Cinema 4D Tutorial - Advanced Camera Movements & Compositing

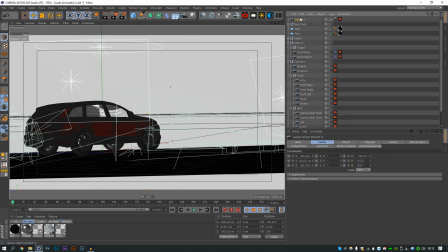(20:36)
And then shots kind of matched. That's why it's good to have that template there.
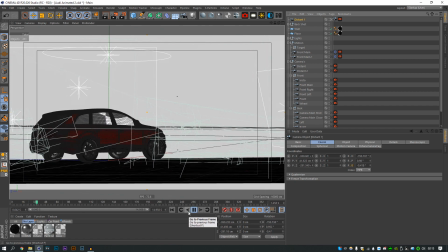(20:43)
Now if we hit play, it's going to be all shaky. It's going to be like somebody real's holding the camera.
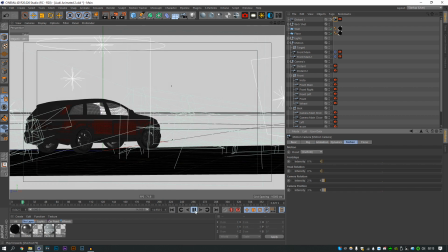(20:50)
Now if you bring these down to maybe about 2 or 3%, you kind of get a nice realistic shake to the camera. And the annoying thing is you can't add this on to a normal camera. I really wish you could just tack it on and have this kind of like head bob, and you can't, and it's so irritating. So I think about 2 or 3% is enough.
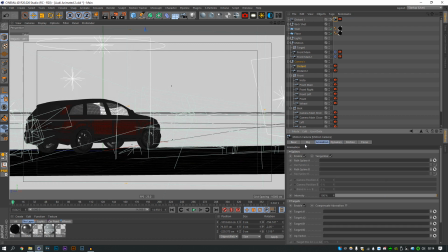(21:12)
There's a few more dynamics here, but there's really not much point in getting into them. And then maybe what I would do is I'd maybe do about a 5-second long shot here.
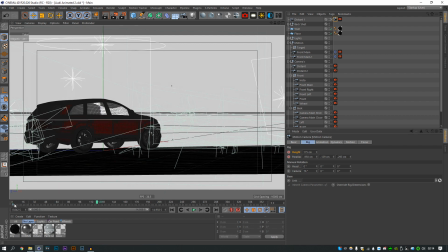(21:26)
Maybe come to about 5 seconds. And I want this initial place to be where we're aiming for, and maybe come into blank space a bit more,
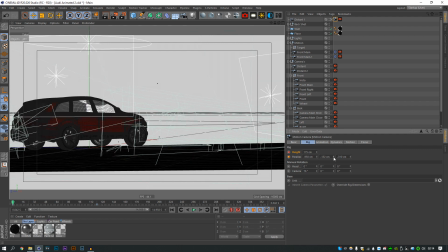(21:41)
come back a bit, and maybe rotate a bit from the start,
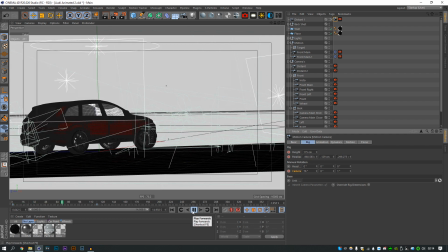(21:49)
and then have a really nice slow movement there.
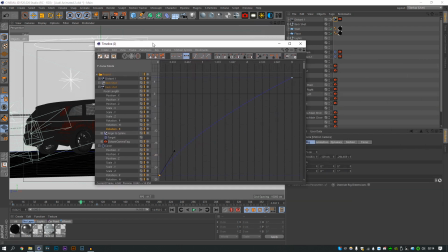(21:52)
Now what we'll do is we'll come in and make sure that all the splines are okay.
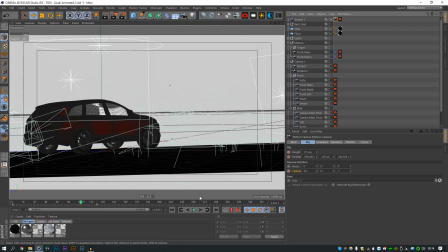(21:58)
I don't know how much you want a shot like this to be linear, because if it's linear it's not going to look realistic. A shot like this, you can't film linear in real life. You can't just move at the same speed the whole time. You could on a crane or a rig of some sort, but this guy's got a camera over his shoulder.
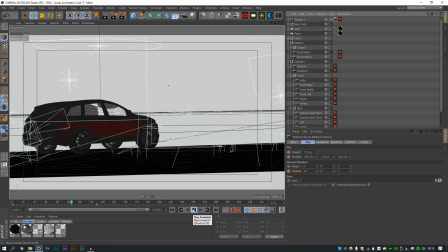(22:16)
He is going to move ever so slightly like this. And if that's the camera shots you're going for, you're going to want to do that on all of them. If you don't want to go through the process of lining it up and doing it again, use a plugin called S_shake in After Effects or Sony Vegas.
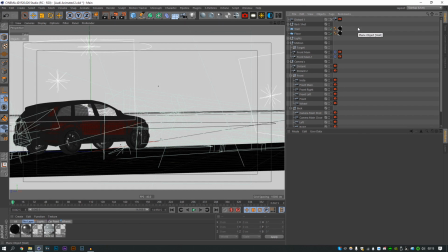(22:34)
I will put it on the screen right now what it does to it.
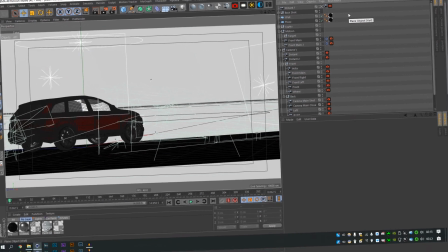(22:38)
You've got to be careful because of course it has no Z-space around what's outside of the
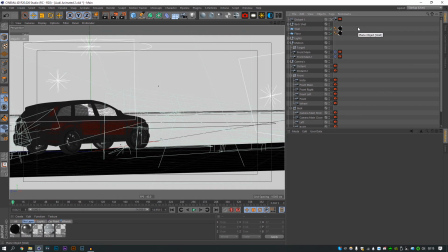(22:46)
composition, so you might get some mirroring on the sides if you do it too much, but it does, you can sell it, so maybe you just want to do that. But if not, there is a much nicer way of doing it here.
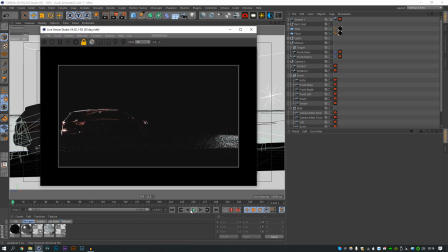(23:00)
I think it's nicer at least. It's not so crazy and unpredictable. Now I would maybe just bring the rotation up a bit here,
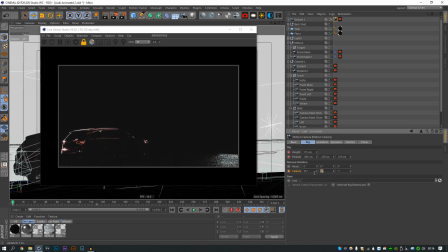(23:12)
just so you can't see that. 5. Just so you can, I know I went on a bit at the bottom of the floor earlier, but I don't exactly want to see. A black bar will cover it there, so you can maybe see that's enough.
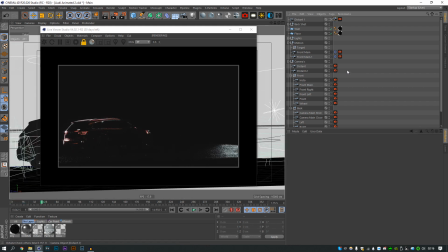(23:26)
Now for the lighting here, I spoke earlier about switching lighting for different shots. For the most part, the lighting's been quite universal in this scene.
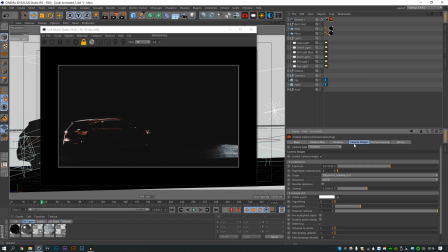(23:36)
For this scene in particular, I have a really low gamma and exposure. I don't want you to think it's the lighting doing this. It's not. If I turn this off, the scene's going to look a bit uglier. It's not like that in all the camera angles, but in this one particularly,
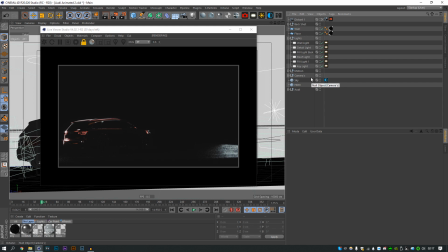(23:54)
because I wanted it to be kind of one of the fourth shots of the animation, where you're just kind of getting started with the car, you're looking at it, there's maybe only a couple lights on, highlighting the car, maybe the roof light as well, maybe just those 3 lights.
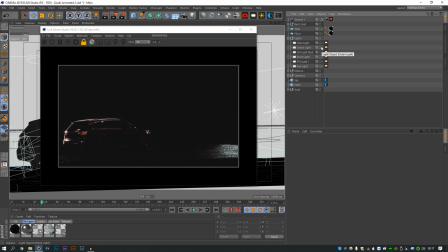(24:12)
And I would probably do that with passes and turn them on and off there, because then I could actually use the brake lights as well.